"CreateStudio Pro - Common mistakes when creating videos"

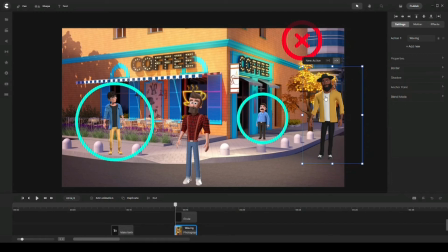(8:14)
And the reason being is because he is coming from, the other side of the coffee shop, and he's basically, he should be far away from our canvas. And the correct proportionate for this guy would be like this.
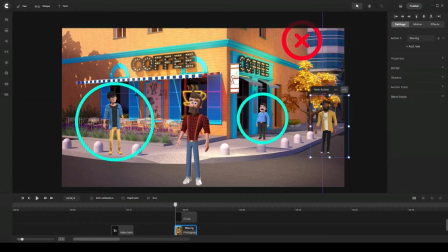(8:32)
He should be positioned right there in this exact size, and this should be normal. So let's say if I want to bring this guy to, closer to the canvas, make him, move or walk until here, and definitely this is not the right proportionate.
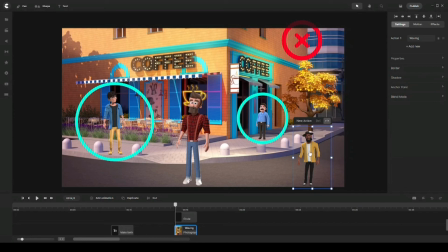(8:50)
So what I can do is I can, choose the action as walking, and then I can use the scaling animation and scale him, from his original size and make him a little bit bigger when he's closer to the scene like that.
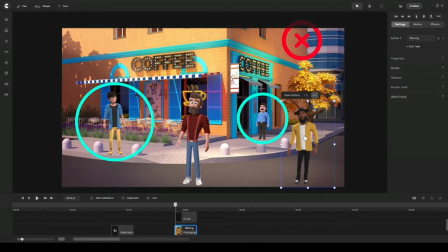(9:05)
So this basically shows you the right proportionate when using, characters inside your scene. And same applies to, objects. So if that's, cars, birds, or animals, and again, anything that's basically close to the canvas,
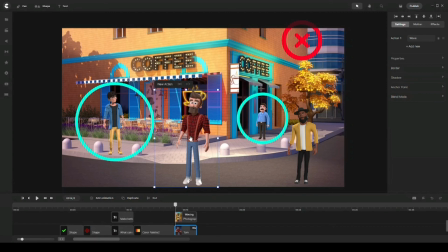(9:24)
just like Tom here, they should be in their normal size, while other objects or characters that are far out, like Mike and the freelancer or the photographer when he was there, they should be smaller in size.
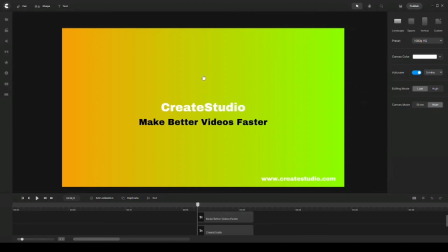(9:38)
Last but not least, I want to talk about text visibility. So for this example, I have a background of 2 colors and they're bright. We have 3 different texts: CreateStudio, make better videos faster, and the website of CreateStudio at the bottom here.
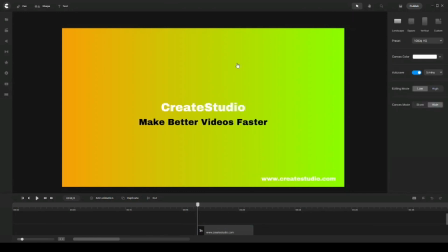(9:53)
So the one tip that I want to share with you today is when using bright colors. You can't use, text with bright colors at the same time because they're not going to be, readable to viewers.
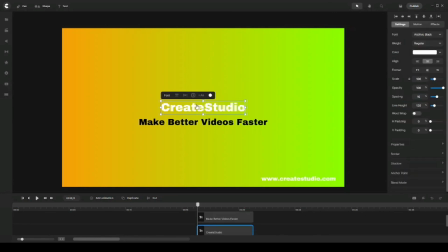(10:08)
Just like the CreateStudio Word in here, it's in white versus, make better videos faster, it's in black. And obviously this looks, much visible and readable to all the viewers.
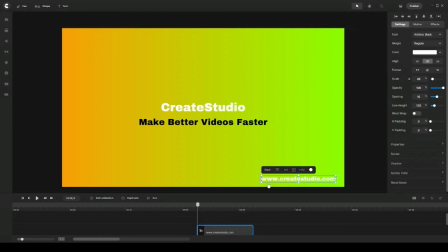(10:22)
Now, if you look at the website of CreateStudio at the bottom here, it's also in white color, which is a bright color, compared to the background color. So if I want to make it more visible, all I can do is just go ahead and change the color from white to black, and now you can see that it's more visible.
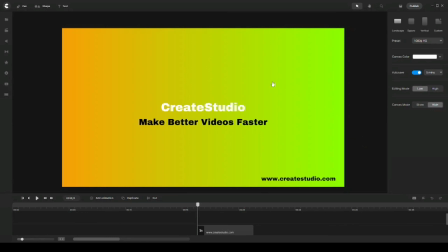(10:41)
So be sure when using bright colors, let's say your background has bright colors, when using text on top of that, you got to make sure that your text color should be
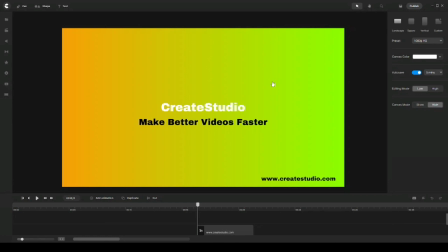(10:54)
darker in color so that they're more readable and visible to your viewers. And so the experience is much better to everyone who's watching your videos. So that's about it for this video. I really hope this is helpful. Thank you so much for watching, and I'll see you on the next video.